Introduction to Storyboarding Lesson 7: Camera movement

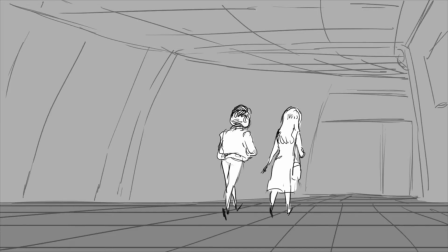So this is an example of that simulating a pan shot of moving characters. So now we're going to talk about the tilting of the camera.
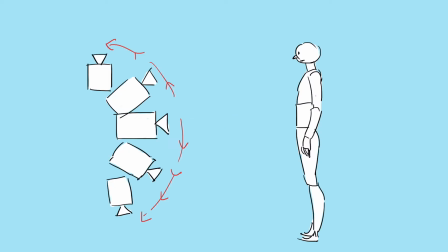So basically, tilting is the vertical movement, like up or down of the camera. We're still not actually moving the body of the camera from one place to the next, but we're tilting it on the axis, the y-axis to be exact.
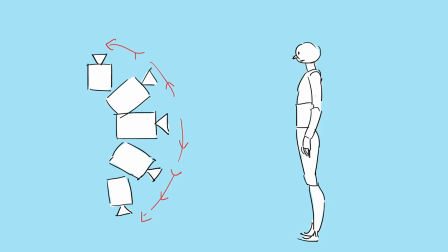We're tilting it up or we're tilting it down. So in this diagram here, you could see the camera is facing this character, and we are showing the range of the tilt of the camera, right? Now let's go and look at it in the viewfinder.
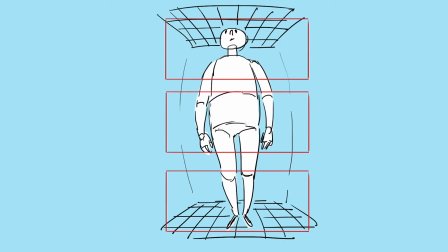So when we're drawing a tilt, you're gonna have to draw some distortion in the tilt to simulate the movement of the camera. Now, because the viewfinder can only see a certain range, and when we're drawing it, we want to simulate how the camera sees things.
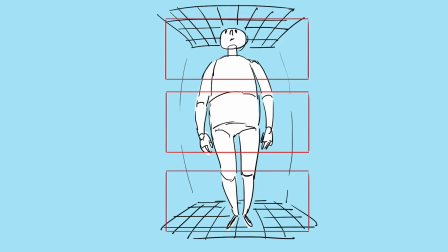So you would have to draw with a tilt. You're going to have to draw in 3-point perspective with slight distortion, and you draw this distortion so when you put it into your editing software and you actually do the tilt movement in the software,
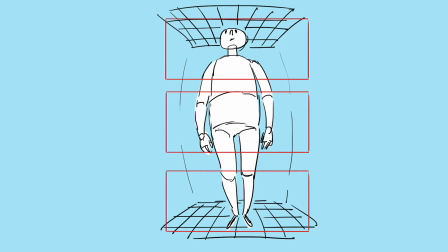it won't look weird. It will look more accurate to real life, because the distortion is how the camera would actually see it, and it will actually look normal because there are various points of perspective moving up and then down through the character.
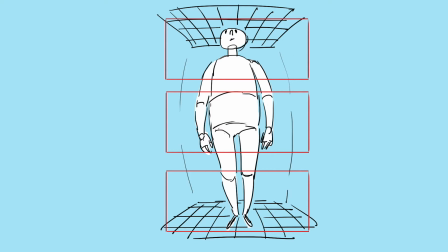So you're gonna have to simulate those points of perspective in one drawing. So you're gonna have 3 points of perspective. Let's look at another example with this tree, right?
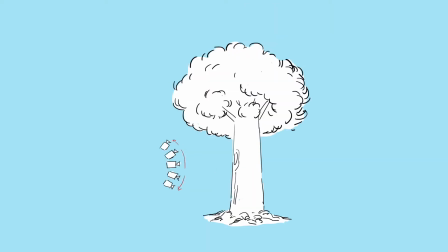So let's say we wanted to draw a simulation of a tilt shot. We're gonna have to draw it just as we did with the previous character. We're gonna have to draw it with 3-point perspective with the distortion of the various points of perspective, because as we move the camera, we're going to be changing perspective, and we don't want to draw something with just 1-point perspective, and as we pan, we get like we don't get the effect that we want. We want to create that effect that the camera is here, but it's tilting, it's not moving. This is the effect we want, a tilted movement, and we're gonna have to draw the subjects like this for your storyboard to create that effect.
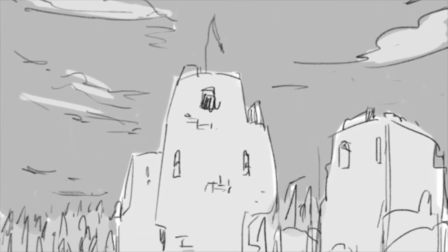So here is a small example of the tilt shot in action.
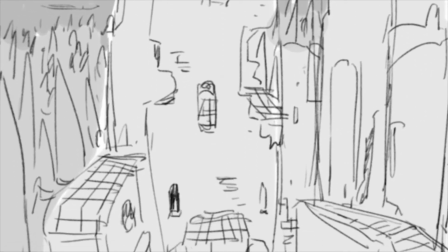So this is a castle I drew with the distortion elements applied with the 3-point perspective, and as you can see,
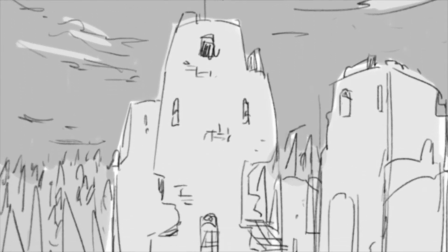as the camera tilts down from the top of the castle down to the bottom of the castle,
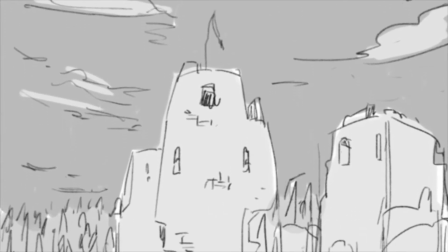you don't really notice the distortion in the drawing because the viewfinder is only able to see so much.
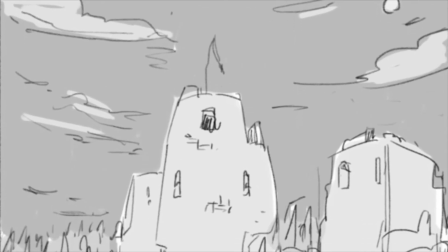Now, if you view the drawing, the full drawing, you will notice the distortion and it would seem unrealistic.
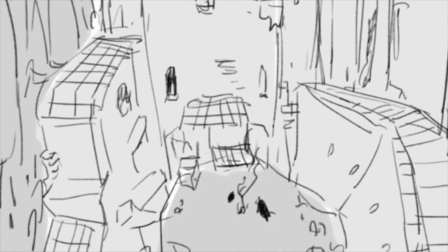But because the way the camera tilts, this is a nice way of simulating that tilting camera. Now, the dolly shot, also known as the push-in or push-out,
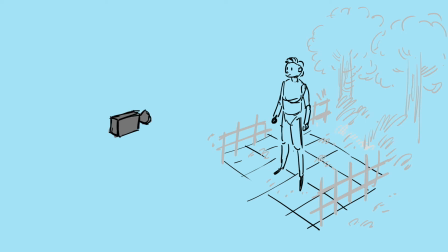is a shot where you physically moving the camera closer or further away from your subject. So the dolly shot is a way of combining 2 shots without having to cut in between shots.
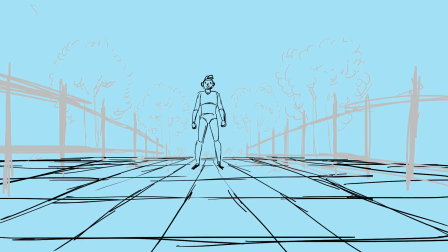For example, a dolly shot could begin as a wide shot and then end with a medium or close-up shot. Now with the zoom shot, the difference between this and the dolly shot is that you don't physically move the camera.
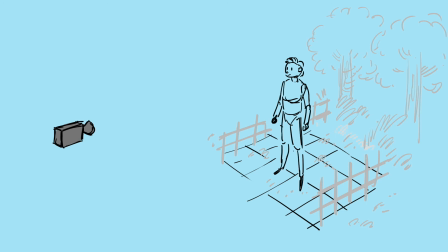A zoom is an optical change of the focal length, and what that means, in other words, is basically magnification.
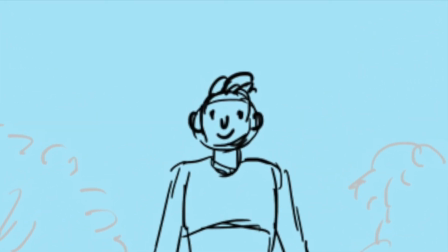With a zoom shot, your subject becomes larger in the frame and your background becomes compressed.
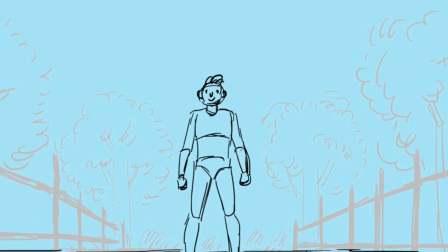Zoom shots remove the sense of depth in your frame.